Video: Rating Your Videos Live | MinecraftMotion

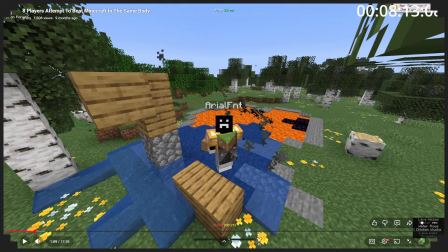No. I think this part, it dwelled a little too long, like specifically this whole portal part. I think going from like, you know, maybe them like kind of speed running the portal or trying to place those lava real quick and then just cutting out the music and going to them placing and spilling it all over the lava and ruining the thing would have genuinely like,
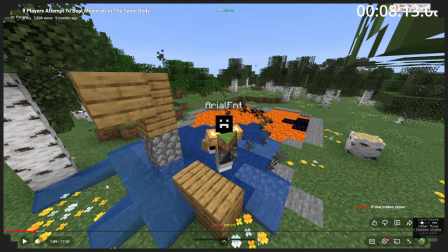the contrast would have really, I don't know, I think hit a little better than just kind of like sitting, watching, waiting, and then this happens.
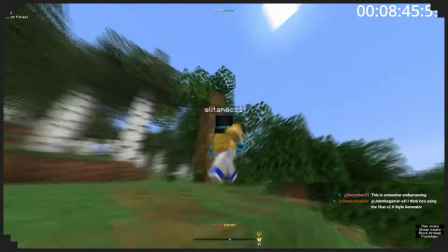But unfortunately, since none of us speedrun often, it took a while for someone to correctly make a portal, and it took us over 4 minutes just to make one.
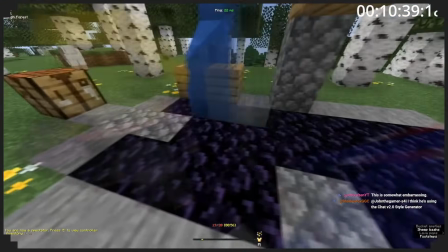Oh wait, that's me. Okay. Okay. Yeah. I know someone.
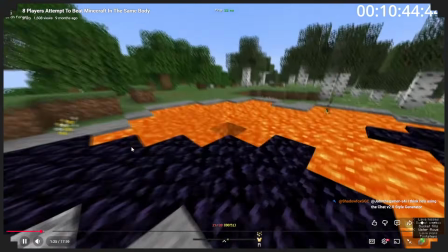Yes, sir. You will get into the nether.
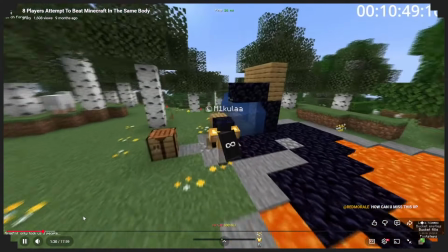The nether. The nether.
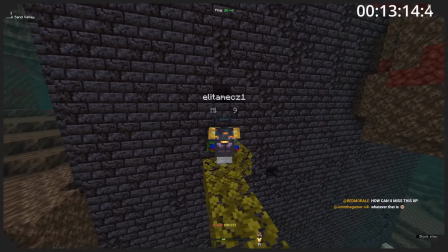Finally though, we made it and quickly found a bastion, but they are incredibly dangerous and even the professional speedrunners died here many times.
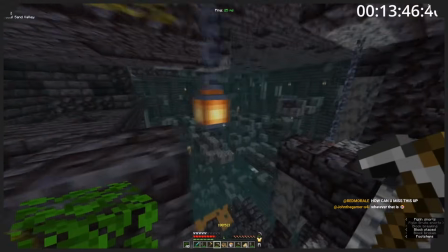Oh, it's a treasure bastion.
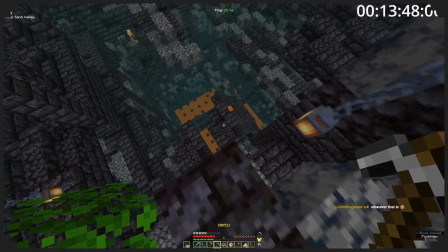I do like the way it does feel like your commentary very flawlessly, I guess, goes right back into the gameplay. So it kind of feels like it's connected. I know a lot of times the commentary feels like a completely separate video. So honestly, that's pretty solid, the way like you say something and then it goes directly back into like them saying something.
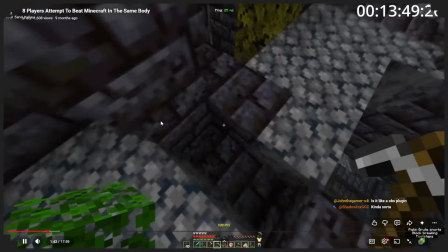So I think the way it just perfectly goes back is, I don't know, I like that about this.
Isn't there a chance for never end peace?
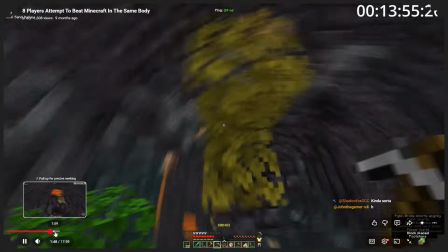I think. I thought it was a different bad. Oh, be careful! Fury! Careful. I don't like these.
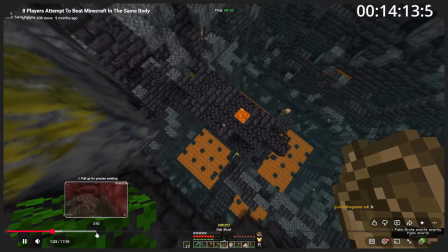I don't like these things. Both down. Also down there. Yeah. Oh my gosh, boat clutch.
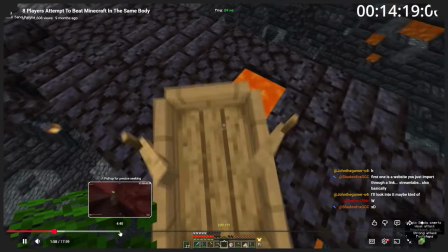Oh. Nice boat clutch. Wow, we actually have a skilled player doing this. That's good. Wait.
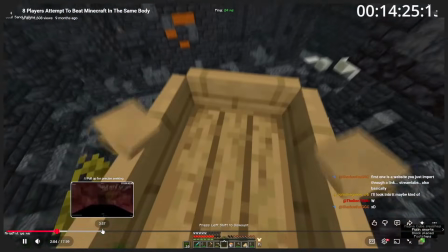Okay. Be careful not to fall in the right lava. under you.
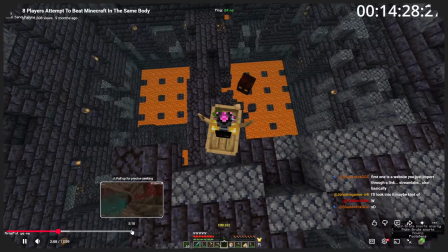Oh my gosh.
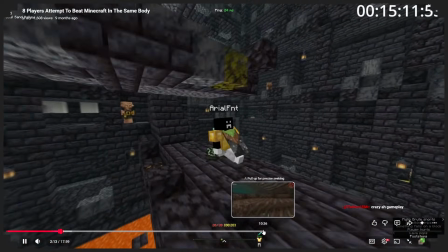Careful.
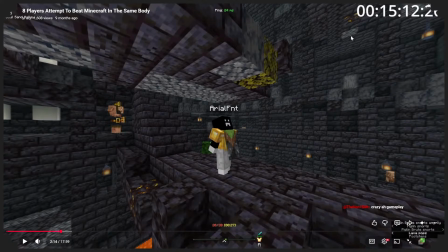Like I don't know, at the moment it just doesn't feel very intense, and I think that's because of the fact that, like you said, you have 3 hours or 15 minutes in it in the Bastion. It almost feels like now it needs like some form of something that goes wrong or gets absolutely screwed up or something to kind of contrast with it.
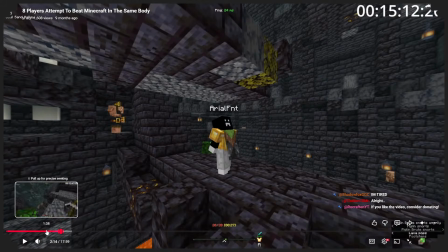But I don't know, honestly I think it's a solid hook. I'd say those are definitely the things I'd improve on, but it's definitely got some really good aspects, and I don't know, I kind of enjoyed it.
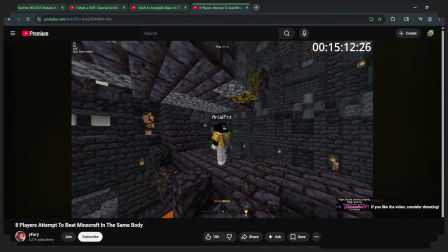All right. Let's see, what do we got? What else do we got? We're gonna watch this one from Blocky. 0 to... Okay, perfect.
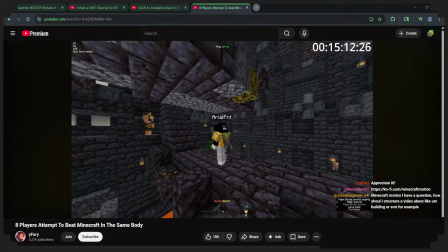This one is just the overall pacing and how things flow, trying to improve on keeping quality and cool animations, but balancing it with proper patience.
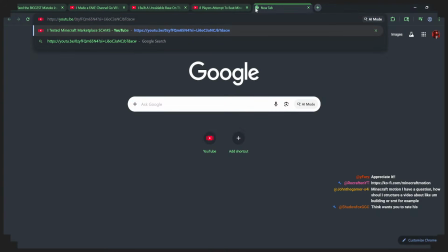Yeah, I think that's honestly a solid good point, because you got to realize that at a certain extent,
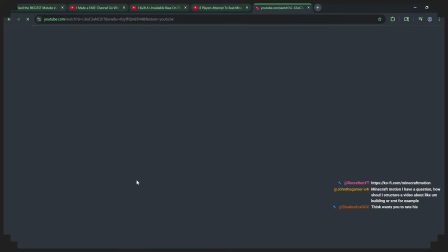there's such thing as way too much animations, and you know, overdoing it definitely.
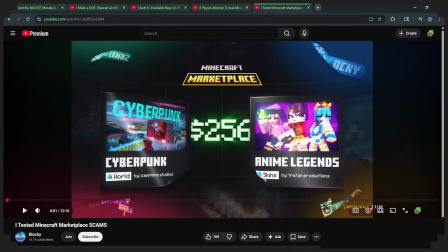I mean, you get a certain extent where you overdo it, and it's taking away from the value of it, I guess. Can you guess which one costs more?
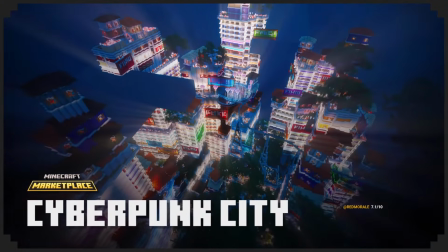Is it this 1-to-1 Cyberpunk City replica or this anime skin pack?
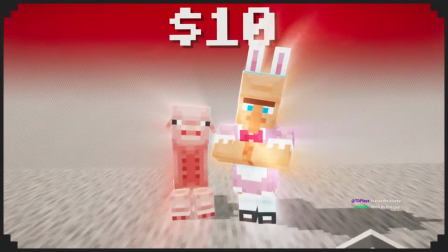$30? I can literally get a skin for free online. And this is just one of the many scams on the official Minecraft marketplace.
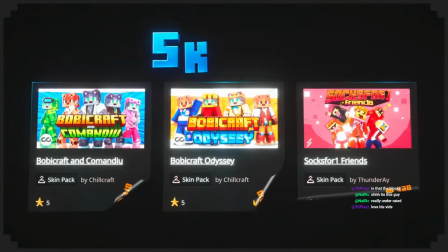So I spent $200 testing packs from...
Okay, the styling is pretty cool.
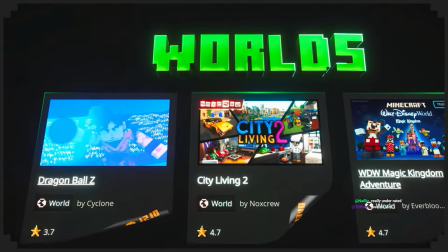There's definitely cool animations.
Starting with this Dragon Ball world, which looks insane in the trailers.
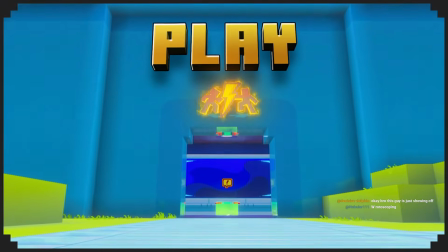But for $12, this is what you get in game. All right, first matchup of the round.
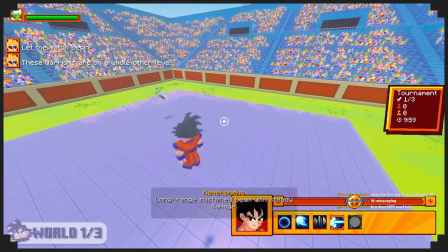Let's go. Let's go. All right, I'm using this ability. Wait, I can't move.
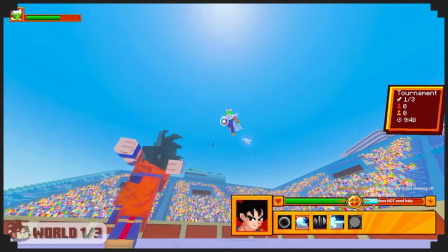I can't move, dude. Okay, that does some damage. Let's go. Oh my god, the lag.
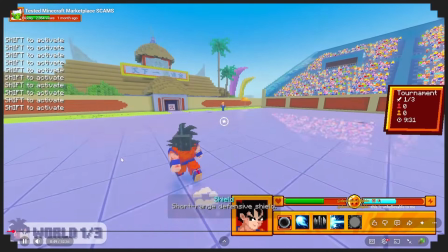How did I pay $12 for this? All right, Ki Blast. Come on.
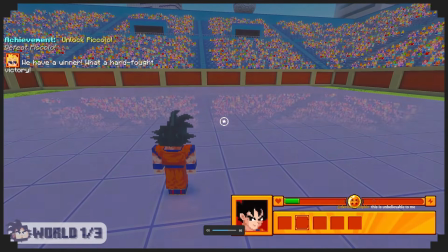Yes, I won. Let's go. After that first fight, I felt a sense of relief.
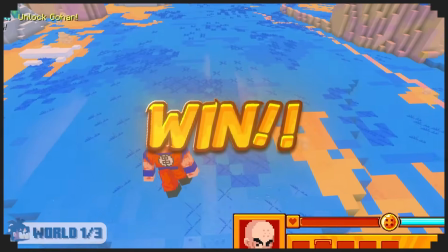But every fight felt the same. There was no story at all. I even unlocked every character in like 2 hours.